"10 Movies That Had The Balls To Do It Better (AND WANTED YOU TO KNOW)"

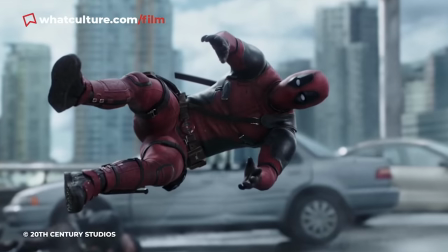[4:00]
The first Deadpool movie threw some slyer shade at the prior iteration by having an action figure of Baraka-Pool visible roughly 30 minutes in,
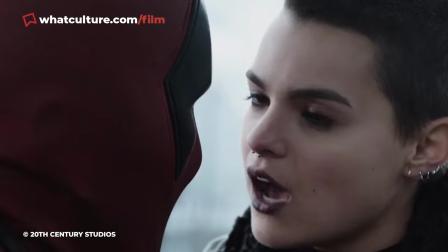[4:08]
basically nudging the audience in the ribs and telling them, ha, remember that crap, me neither.
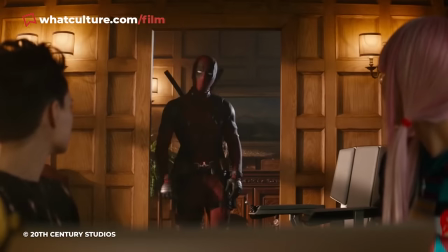[4:15]
But Deadpool 2 went the whole meta hog and took things to a more wonderfully deranged level, as in the mid-credits scene,
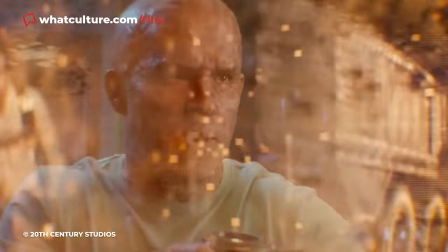[4:23]
Deadpool uses Cable's fixed time travelling device to track down the Baraka-Pool version of himself,
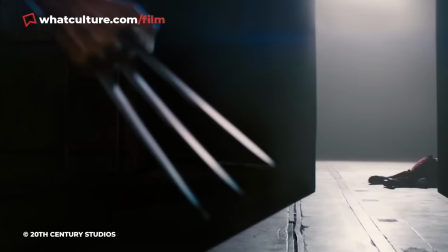[4:29]
interrupt the events of X-Men Origins Wolverine, and shoot him dead before Wolverine can get his claws on him.
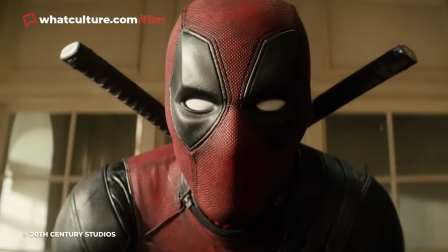[4:36]
Is there anything ballsier than straight up murdering your lamer prior self to prove beyond any doubt that you've done it better this time?
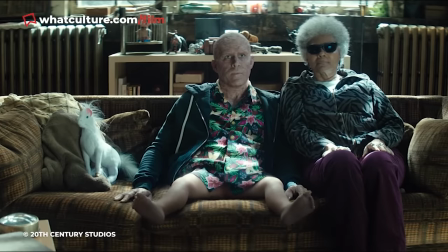[4:42]
Most movies, of course, can get away with it, but Deadpool's no normal movie franchise.
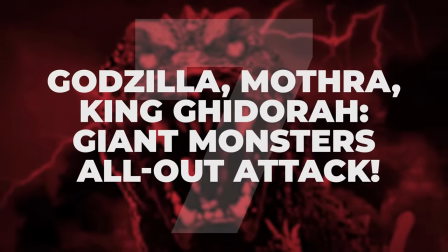[4:48]
Number 7. Godzilla Mothra King Ghidorah. Giant Monsters All Out Attack.
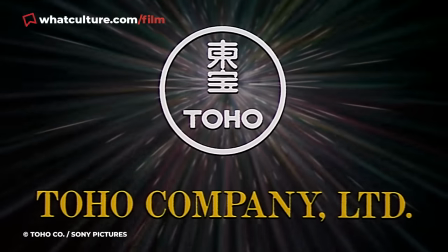[4:53]
It's not exactly a secret that Toho, the Japanese studio behind Godzilla,
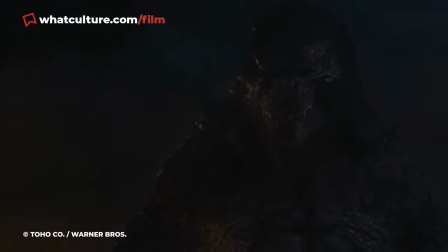[4:58]
has a strained at best relationship with Hollywood and its handling of the property,
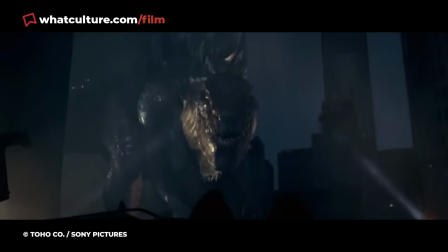[5:03]
especially Roland Emmerich's widely panned 1998 blockbuster adaptation.
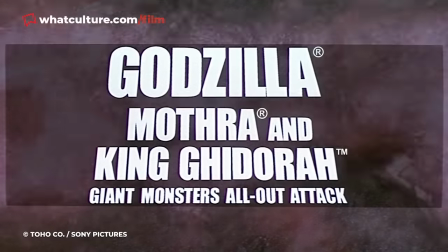[5:08]
And so, 2001's Godzilla, Mothra and King Ghidorah, Giant Monster's All Out Attack,
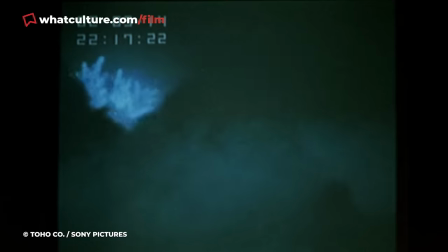[5:13]
decided to take an hilarious swipe at Emmerich's movie in its first 90 seconds.
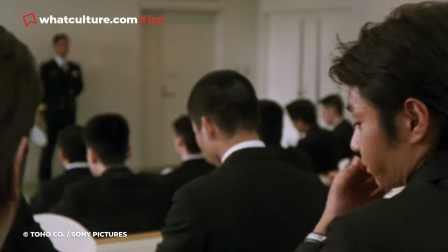[5:18]
In the opening scene, two Japan's self-defense forces cadets discuss the attack in New York City,
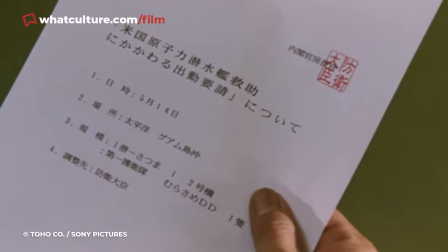[5:24]
that is, the events of Godzilla 98, and one informs the other that the monster involved wasn't Godzilla,
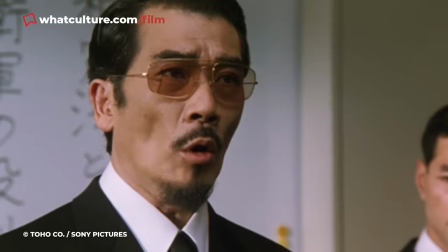[5:31]
despite what the American experts believe.
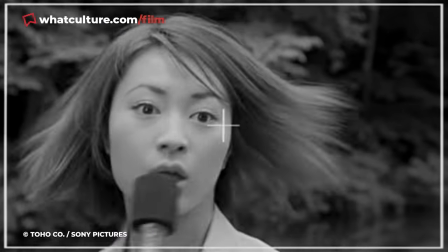[5:33]
This was the movie very bluntly elbowing Emmerich's film out of the Godzilla canon while still allowing it to exist as a monster movie on its own,
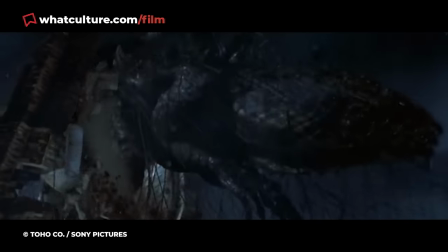[5:41]
just not a Godzilla one. Given that the dinosaur-like design of Godzilla from the 98 movie was one of its most contentious aspects,
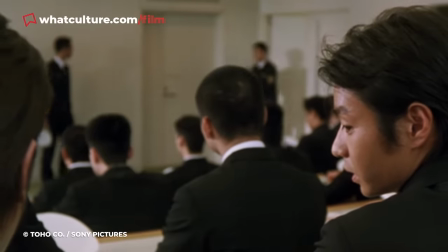[5:48]
this was a fun way to toss it aside while basically telling the audience this is the real stuff right here.
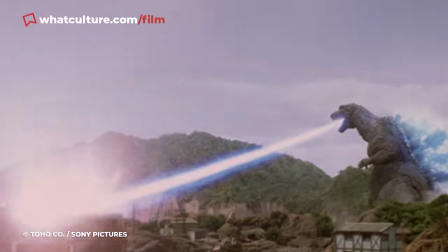[5:54]
And that confidence was certainly well earned, given that this remains one of the most acclaimed Godzilla movies to date.
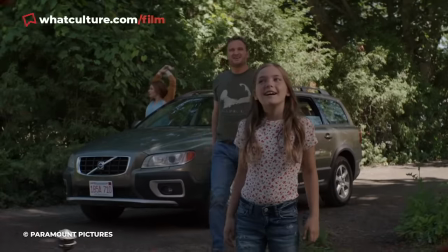[6:00]
Number 6 Pet Sematary 2019's Pet Sematary adaptation made one
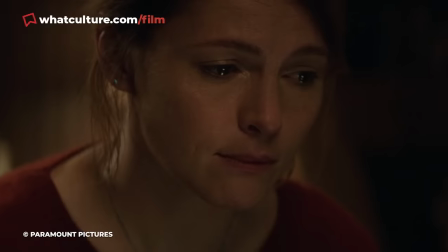[6:06]
major unexpected change from both Stephen King's novel and the original 1989 movie.
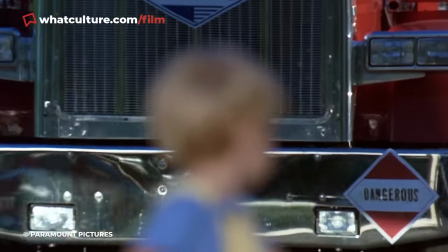[6:12]
Instead of having the Creed family's toddler son Gage be hit by a truck and get killed, it was changed to be their 8 year old daughter Ellie.
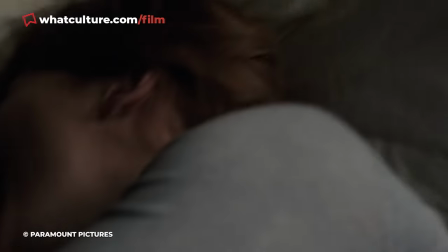[6:20]
Even though some of the movie's trailers pointlessly spoiled this twist, for anyone who went into the film unaware,
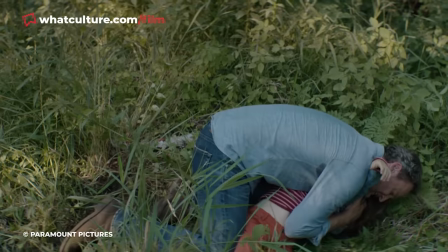[6:27]
it certainly made for a tide-turning, this ain't your daddy's pet cemetery surprise.
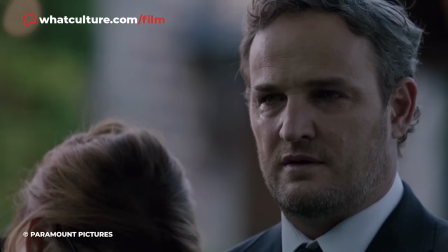[6:32]
More to the point, filmmakers Kevin Colch and Dennis Widmeyer didn't just swap the ill-fated child's identity,
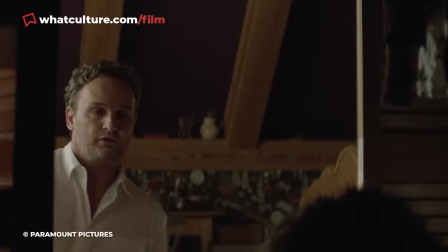[6:39]
they followed through with a bewildering fakeout.
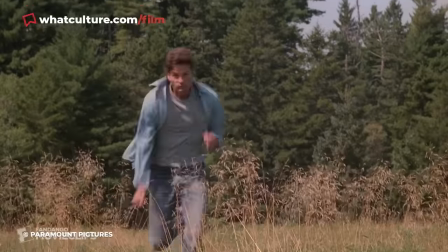[6:42]
At first, the scene appears to unfold as previously, with Gage getting ready to be creamed while trying to hug Optimus Prime,
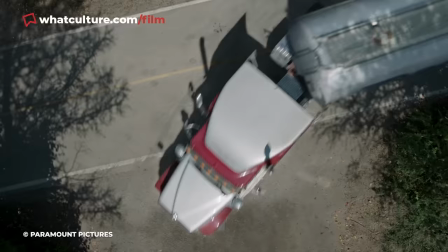[6:48]
but at the last moment his father Lewis rescues him from the road. At this point the tanker driver swerves to avoid Gage,
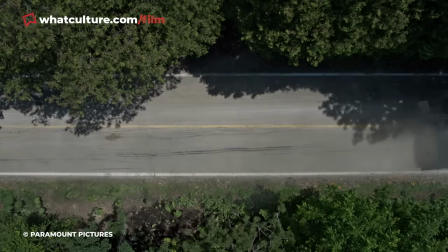[6:56]
causing the vehicle to break apart and be propelled directly towards Ellie, who is also on the road, thus killing her.
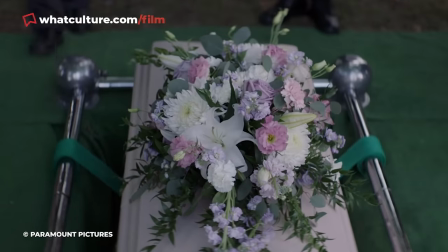[7:03]
No matter what you make of this new adaptation as a whole,
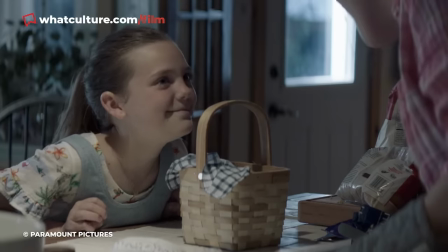[7:07]
there was a lot of logic to making the dead and eventually resurrected child the older of the two,
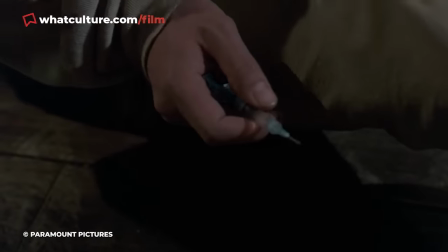[7:13]
given how silly the undead toddler came across in the original 1989 movie.
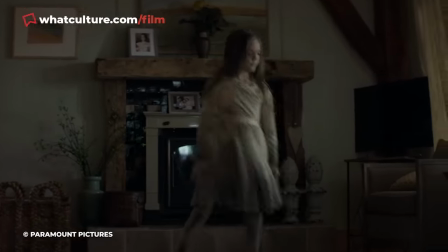[7:18]
Plus, having an older, more experienced child actor play the resurrected kid simply led it a greater dramatic dimension.
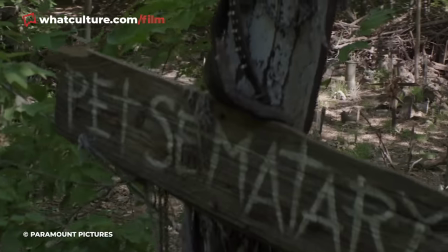[7:25]
By faking the audience out in such a savage way, the filmmakers promised this would be eschewing the silliest part of the previous adaptation.
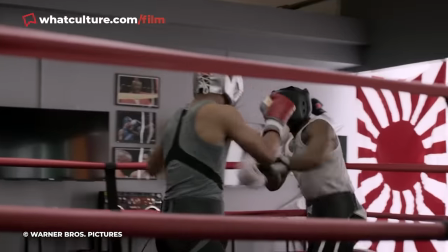[7:33]
Number 5 Creed Bloody love Creed. What an amazing movie. And also, just RIP Carl Weathers.
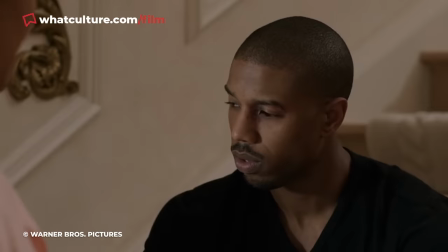[7:40]
We miss you loads. From one Creed family to another now with Rocky's spin-off Creed,
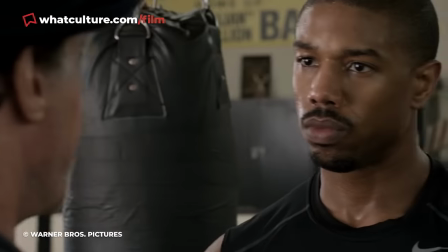[7:46]
which focused on the ascent of the late Apollo Creed's son Adonis, played by Michael B. Jordan.
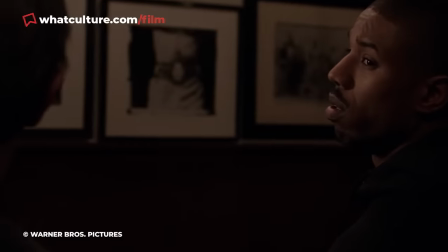[7:52]
Early on, Donnie visits Rocky's restaurant and asks him about training him, to which Rocky is immediately heavily resistant,
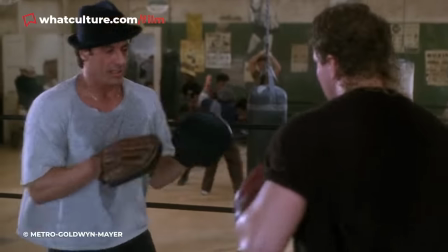[7:59]
mentioning that he's been down that road and doesn't do it anymore.